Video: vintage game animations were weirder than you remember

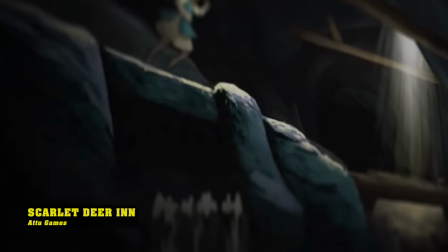This is Scarlet Deer Inn, a captivating game currently under development by Czech-based indie studio Atsu Games.
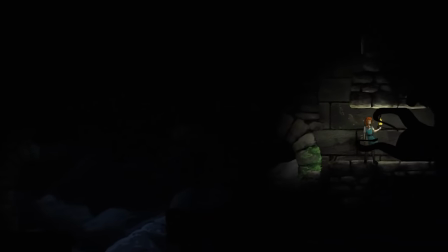At first glance, this video game may look cool and have an interesting story, but there's a lot more to it than meets the eye.
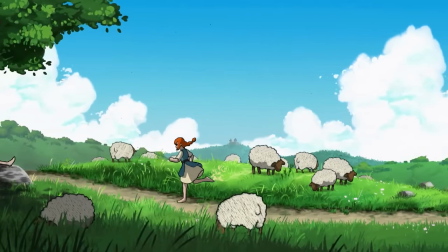This is a stylized station, after all. The amazing part of this game is the new way the characters are brought to life through animation.
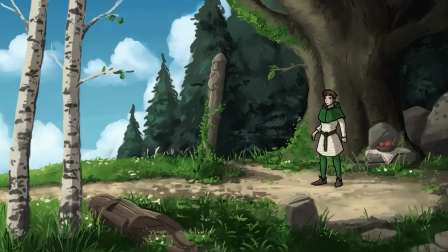The game features a protagonist named Elise, who along with other character frames is made entirely of embroidered thread.
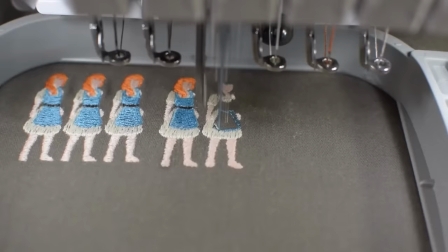But you might wonder, how does this unique animation technique work?
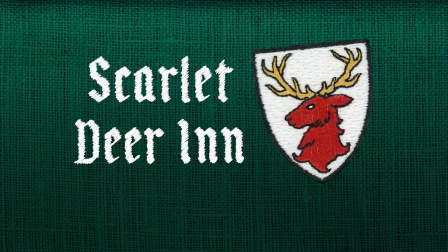To truly appreciate the ingenuity behind Scarlet Deere Inn's character design and animation,
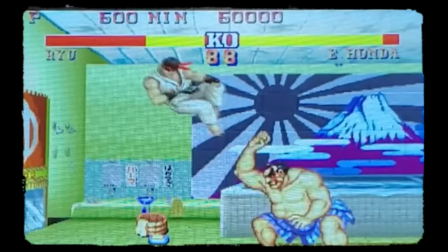we must first delve into the world of weird and wonderful vintage animation that paved the way for such creative approaches.
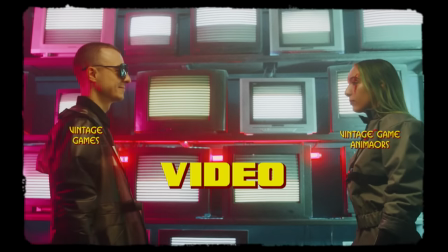Because trust me when I say this, video game animation was weird.
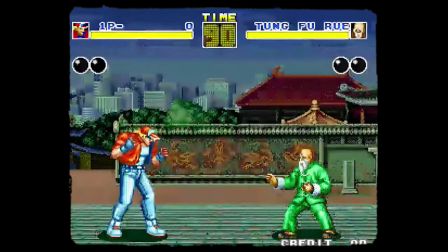It wasn't just the blocky graphics or the limited color palettes that made these games feel so different from what we have today,
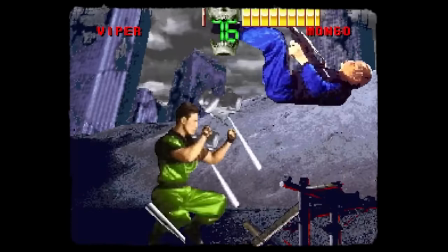it was also the inventive and often bizarre animation techniques developers employed to bring their digital worlds to life.
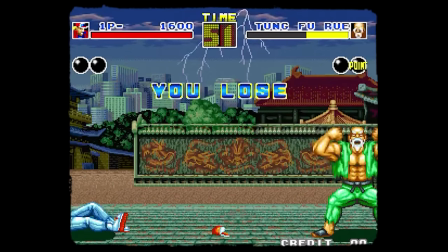These early gaming pioneers were working with limited resources and technology,
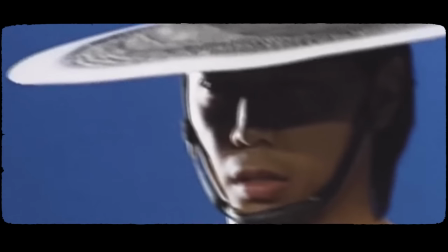but that didn't stop them from thinking outside the box and trying some truly unusual methods to create immersive and engaging experiences for players.
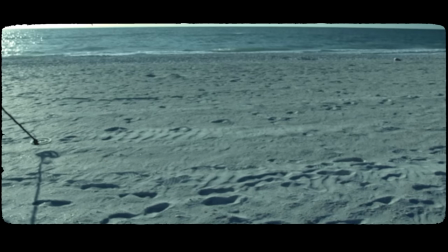So today let's take a look at some of the weirdest,
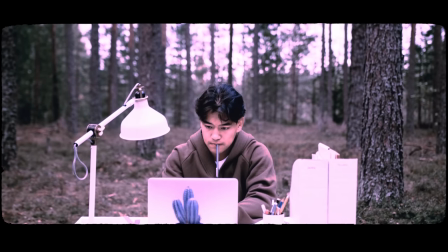most creative and strangest animation techniques from the past and see how these experiments paved the way for some of the most iconic modern games that we play today.
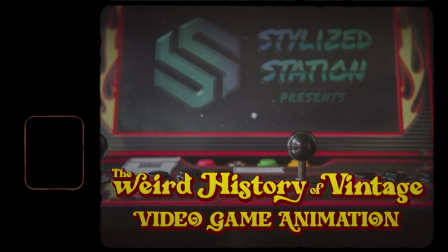Welcome to the next episode of Stylized Station.
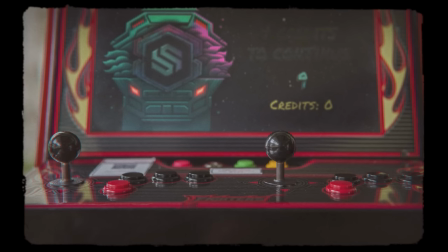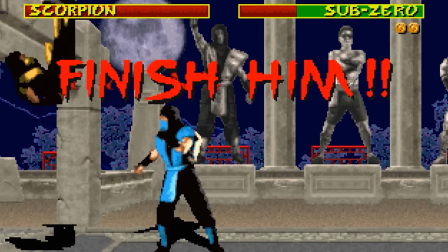Mortal Kombat, a franchise that has captured the hearts of gamers for decades and has always been known for its striking and often brutal animations.
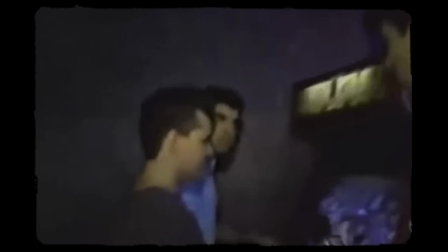But even in its early days, the developers behind this iconic series were pushing the boundaries of animation technology.
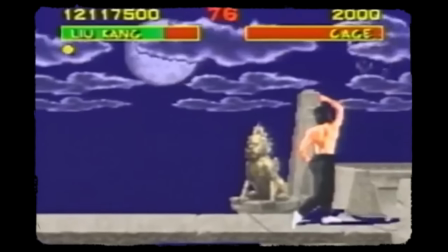Released in 1992, 2, Mortal Kombat was a fighting game that quickly gained notoriety for its unique visuals and controversial, gory content.
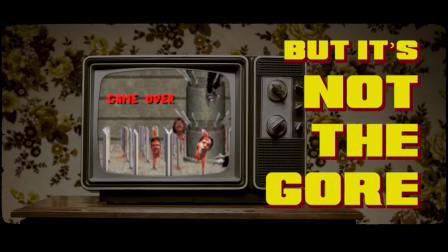But it's not the gore of Mortal Kombat that makes these animations so interesting.
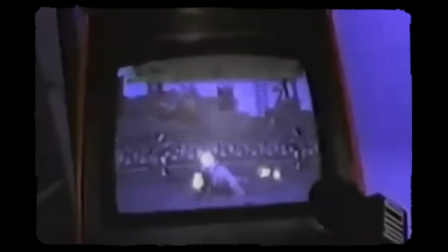At first glance, the animations you see on screen in Mortal Kombat may seem ordinary for a fighting game.
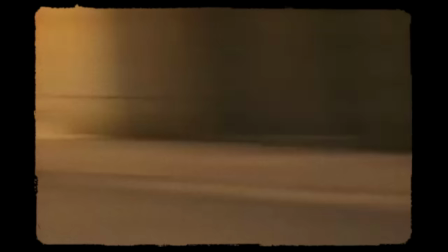Still, there's an innovative technique behind these unique visuals. If you look closely enough, you just might see it.
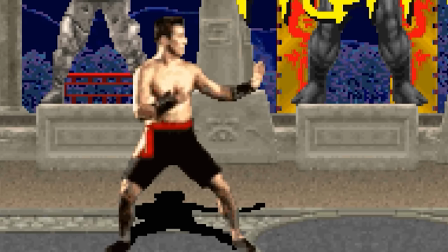That's right, those aren't hand-painted sprites, but actual, real-life actors transformed into digital form.
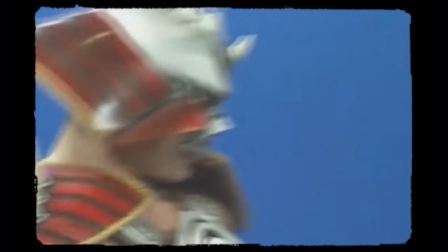But how does this work? To create Mortal Kombat's digitized sprites, developers filmed actors performing moves and stances in character costumes.
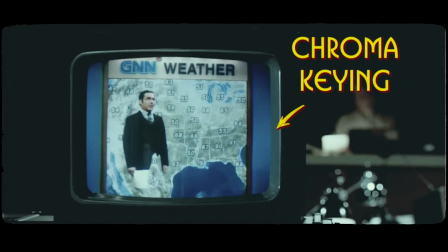They then selected individual frames from the footage, digitized them using chroma keying, and colored and shaded the resulting pixelated images.
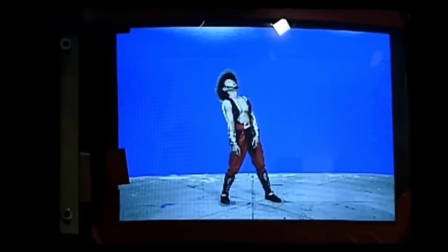The digitized sprites were arranged into smooth animation sequences and optimized for performance on the hardware of the time, time,
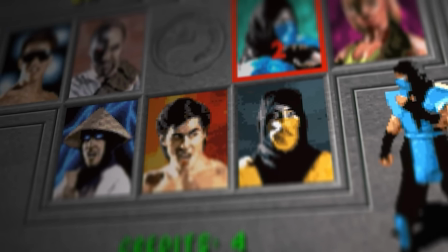resulting in smooth and reasonably realistic animations. While it may look a little janky to us now,
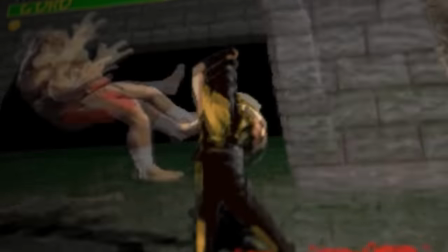the realism of Mortal Kombat's digitized sprites was extremely successful back in the day
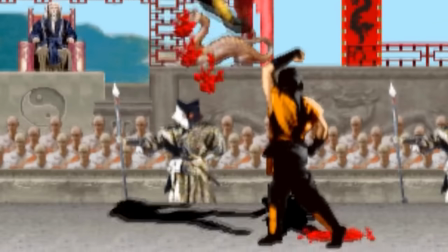because it starkly contrasted the visual styles of other games in the early 1990s.
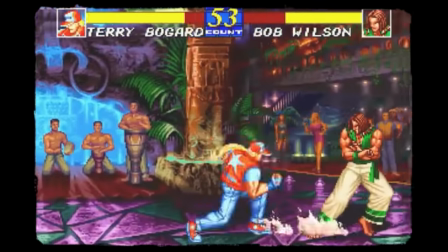Most games during this period relied on hand-drawn or pixel art sprites, which, while charming and very visually appealing,
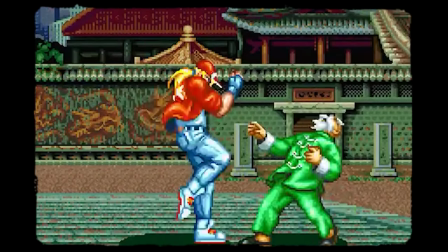often lacked the level of detail and realism that digitized sprites could achieve.
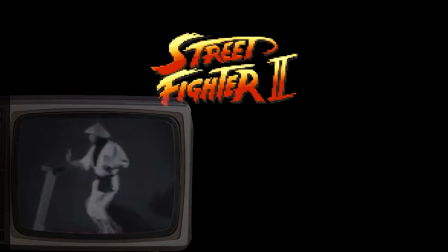Around the time Mortal Kombat was released, other popular fighting games like Street Fighter 2 and Fatal Fury dominated the genre.
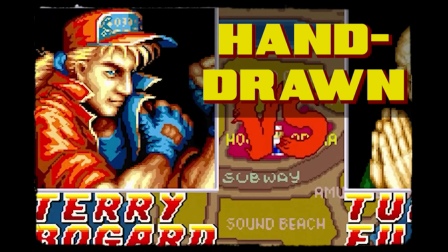These games featured beautifully crafted, hand-drawn sprites, but didn't look as lifelike as Mortal Kombat's digitized sprites.
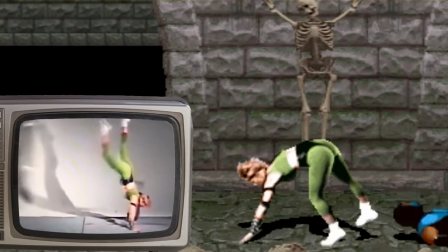When players saw Mortal Kombat's realistic characters, who moved and fought with the fluidity and nuance of actual humans,
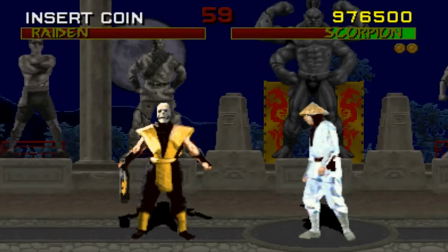it was like a roundhouse kick to the face of convention, changing the game forever. However, in response to Mortal Kombat's groundbreaking visuals,
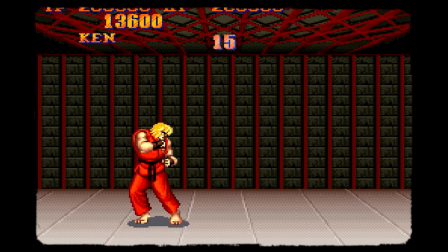developers of other fighting games like the aforementioned Street Fighter II and Fatal Fury recognized the need to innovate to remain competitive.
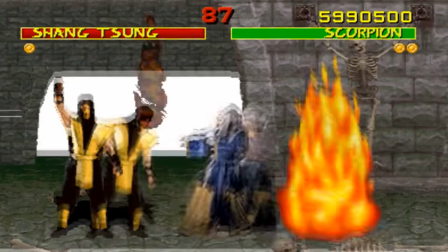The push for more realistic character movements and improved graphical fidelity eventually led
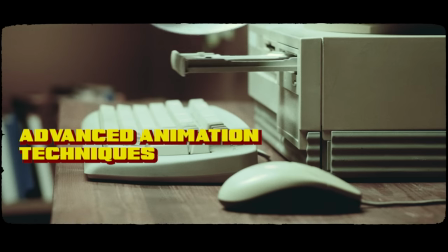to the adoption of advanced animation techniques and technological advancements in subsequent games.
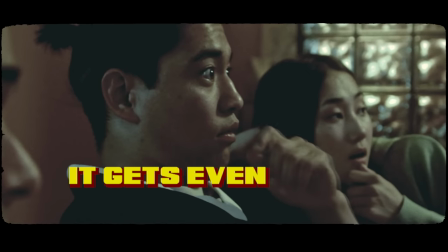But it gets even weirder than that.